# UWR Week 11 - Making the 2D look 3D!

So in order to create depth to this shot, what we've used is perspective,
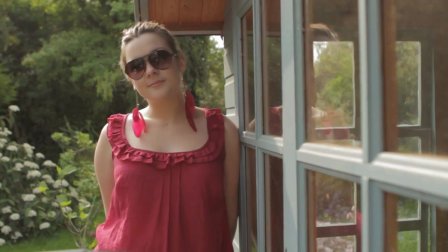[4:11]
and we've just changed the angle of the camera so that it's actually using the lines, the horizontal and the vertical lines of the shed, which actually draw the viewer's eye into what we want them to see. Tip 5 is a really scary sounding one, I think. It's parallax, and it's just a scientific term, and it basically just means how things move within camera depending on how close or how far away they are.
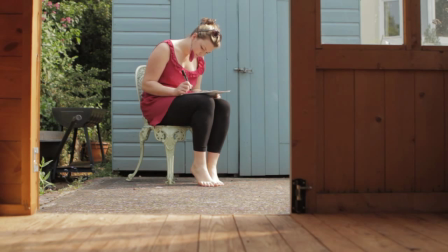[4:34]
So we shot a couple of examples in the garden again. This first one is actually a static camera, and it's perfectly acceptable. It's got some nice foreground elements, it's got some nice backlighting, all those other things that we've already talked about. But what we want to do is add actually loads more depth to this shot.
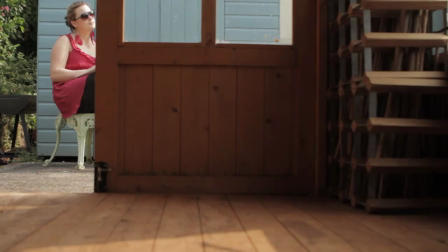[4:48]
And the way we've done that is we've put the camera on what we call a glide track, and we've moved it across the ground here.
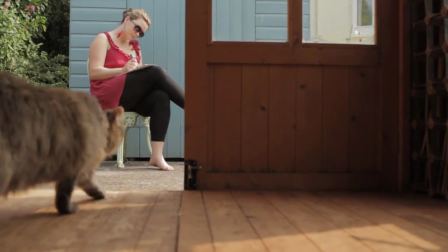[4:53]
And as you can see, what's happened is the foreground elements are actually moving past the camera a lot quicker than the background elements, and this is what parallax is.
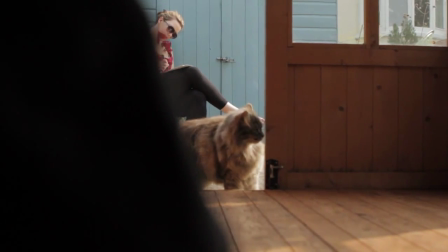[5:00]
And it adds loads of depth to the shot and is a really effective way of using a moving camera to add
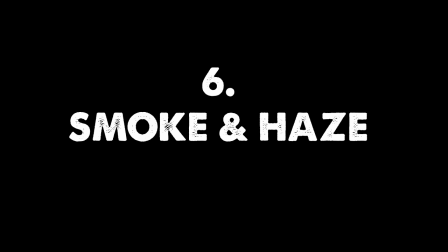[5:06]
depth to your shots. The last tip that we often use to create depth in our shots is a bit of an oddball, but it's actually something that Hollywood use quite a lot on their really large scale sets. And it's not really something that a lot of people notice, but it is a really effective way of adding depth to your shot, and that is smoke. Now, we shot an example in our garage. It's not a great example because we don't actually have a smoke machine, but we wanted to show you a little bit of how it can be used.
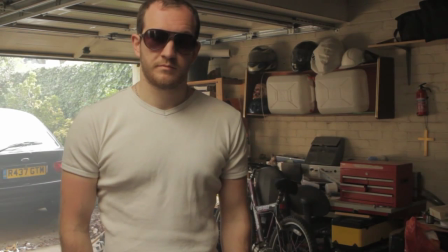[5:30]
So this is an example we shot in the garage. As you can see, this first shot is of Dave just stood in the garage,
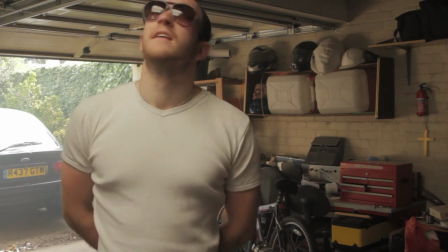[5:37]
and it's kind of difficult to distinguish him from the background.
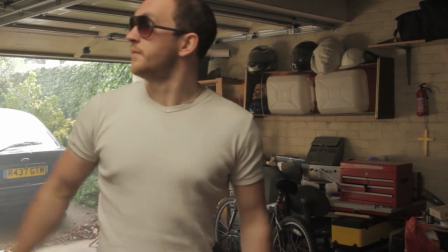[5:40]
But if we add a little bit of smoke to that shot, you can see in this second shot that what's happened is Dave's actually sort of popped out from the background,
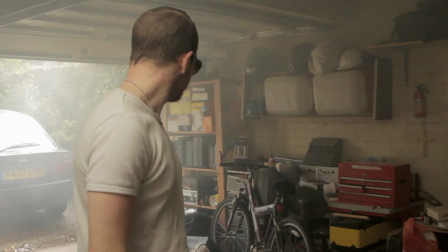[5:49]
and it's kind of similar to how depth of field works in a way.
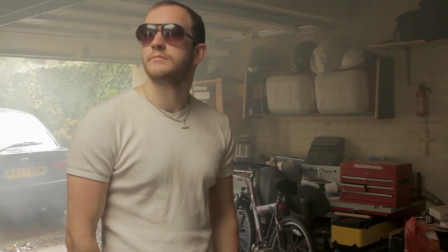[5:52]
But what's actually happened is that the amount of smoke between Dave and the camera is less than the amount of smoke that's between the camera and the wall behind him.
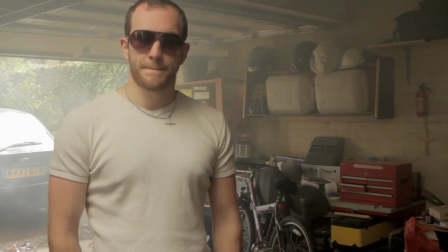[6:00]
And so we've kind of done the same effect of drawing the viewer's eye into what we want them to see by using smoke. So that brings me to the end of our top 6 tips of adding depth to your shots. I hope you enjoyed them and you can get some use from them. I'm going to let you go back to Dave now, and I will hopefully see you all next week for the blog that will be coming to you from our big production meeting. Okay, so hopefully that's been useful for everybody. Eve said basically all there is to say, and we will see you next week. We've got a big production meeting and we're going to be doing a blog where you'll meet some new members of the team.